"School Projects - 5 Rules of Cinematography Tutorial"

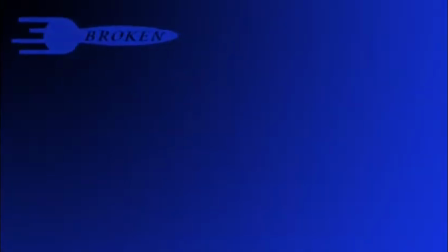5s
Welcome to Broken Fork Productions.
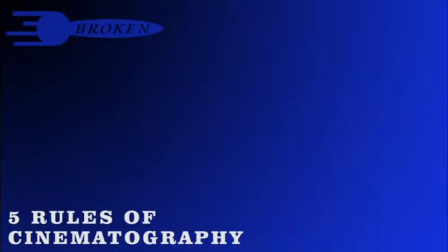7s
This video will teach you the 5 rules of cinematography and help you understand the do's and don'ts that will make or break your film.
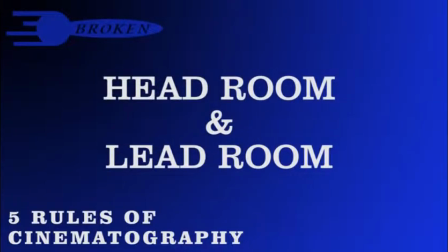15s
Firstly, we have headroom and lead room. In this shot, we have Drew.
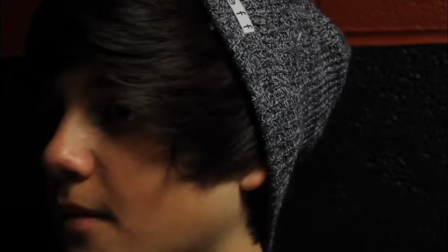20s
His chin is cut off and his nose is too close to the edge of the frame. His attention is concealed and his head is too close to the top.
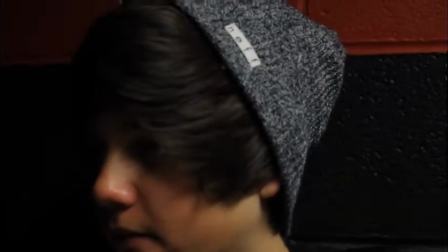26s
To correct this, let's move our view appropriately to see his head and chin. Next, let's allow the power in the shot.
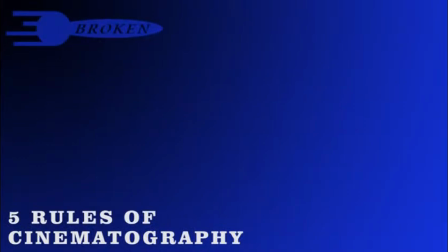34s
Perfect! Isn't this better than before? Next up is the rule of thirds. The rule of thirds is like a tic-tac-toe grid.
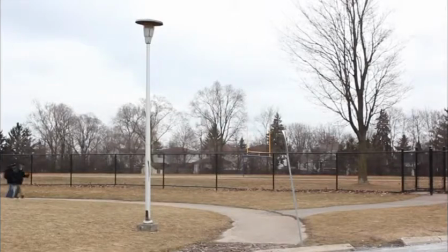40s
Any objects, actors, or backgrounds should be lined up with the grid. Without the grid, your shots will be mediocre.
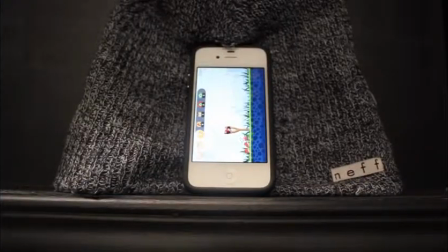47s
Symmetry is an amateur's trap and should be avoided. So let's change this shot.
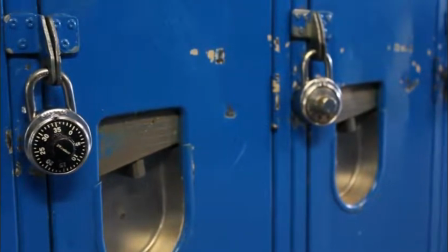52s
To correct this, line up the shot as best as you can with the grid, just beside or on the lines.
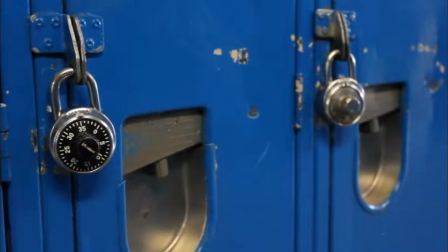58s
Objects on the point of intersection make appropriate shots as well.
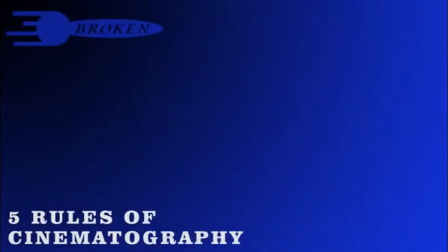63s
Now that we have learned to line things up, we need to know where these leading lines go. Leading lines can direct the audience's attention to where they go.
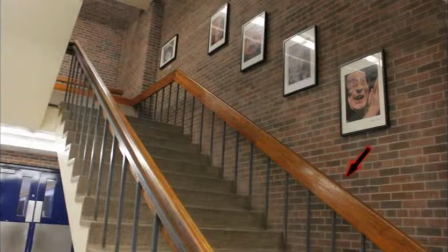72s
The rails of the staircase direct to the end of the stairs. At first glance, you are more likely to notice the area first.
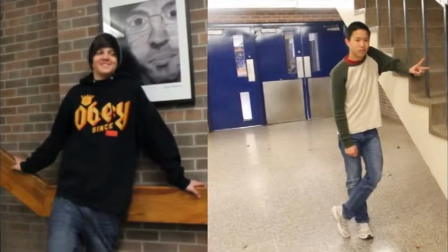79s
Our subjects Chu-sen and Drew will be used as examples. We went to Drew as the main subject, so let's send him to the end of the staircase.
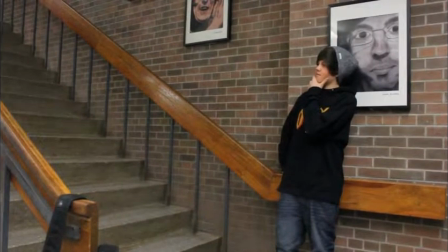89s
This shot now keeps the main subject at the area in power, synergized with the leading lines.
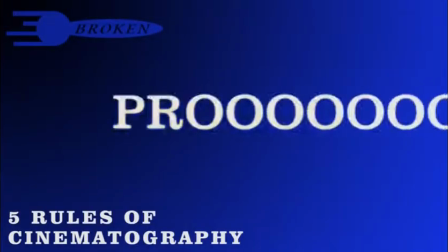95s
Be aware of these things. Pro tip! Being aware of your location is important.
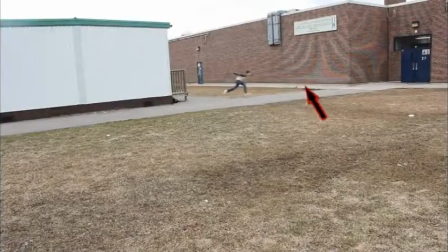101s
One thing to keep an eye on is patterns. These school walls shot from a distance give a visual effect that is distracting and unappealing.
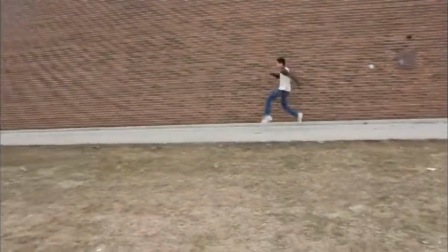109s
Either outright avoid these locations and patterns, or be closer to remove the effect.
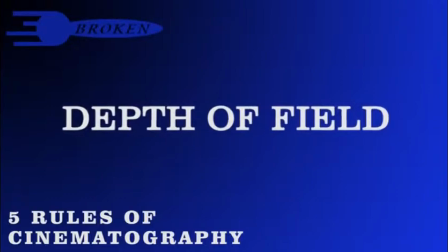116s
Depth of field also can guide your audience's focus point.
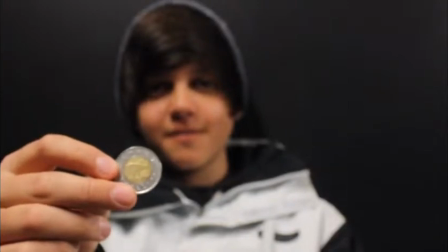121s
These shots have blurred backgrounds, which gives the object full focus and the attention of the audience.
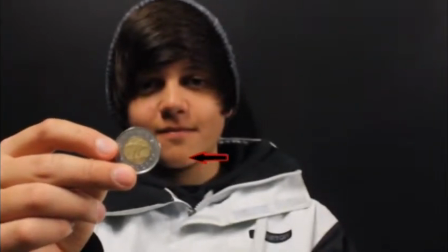125s
This can be adjusted during or after a shot.
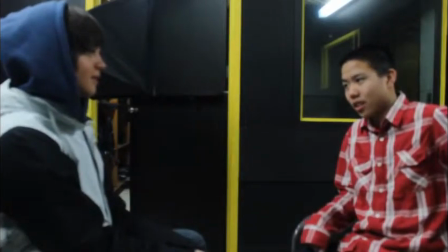132s
Lastly is the 180-degree rule. Chu-sen and Drew are having a conversation. Note Drew is on the left and Chu-sen is on the right.
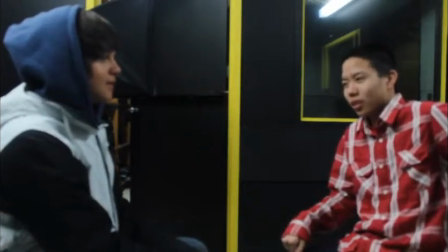139s
This is our master shot. The audience knows and expects the following shots to show Chu-sen on the right and Drew on the left.
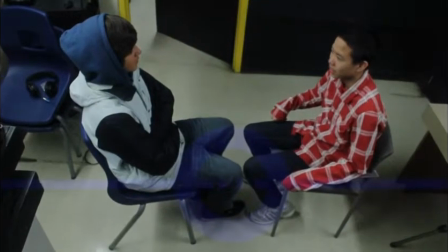149s
There is a line that cuts across both of them. This line should never be crossed in the following shots.
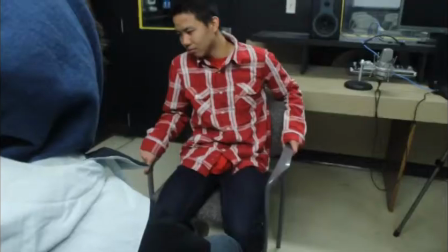154s
Otherwise, this will confuse and disorient the audience. If you must cross it, the shot of the crossing must be shown to the audience.
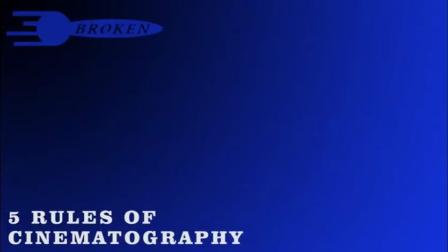163s
And that is your 5 rules and tips of cinematography. Now get up and start filming masterpieces.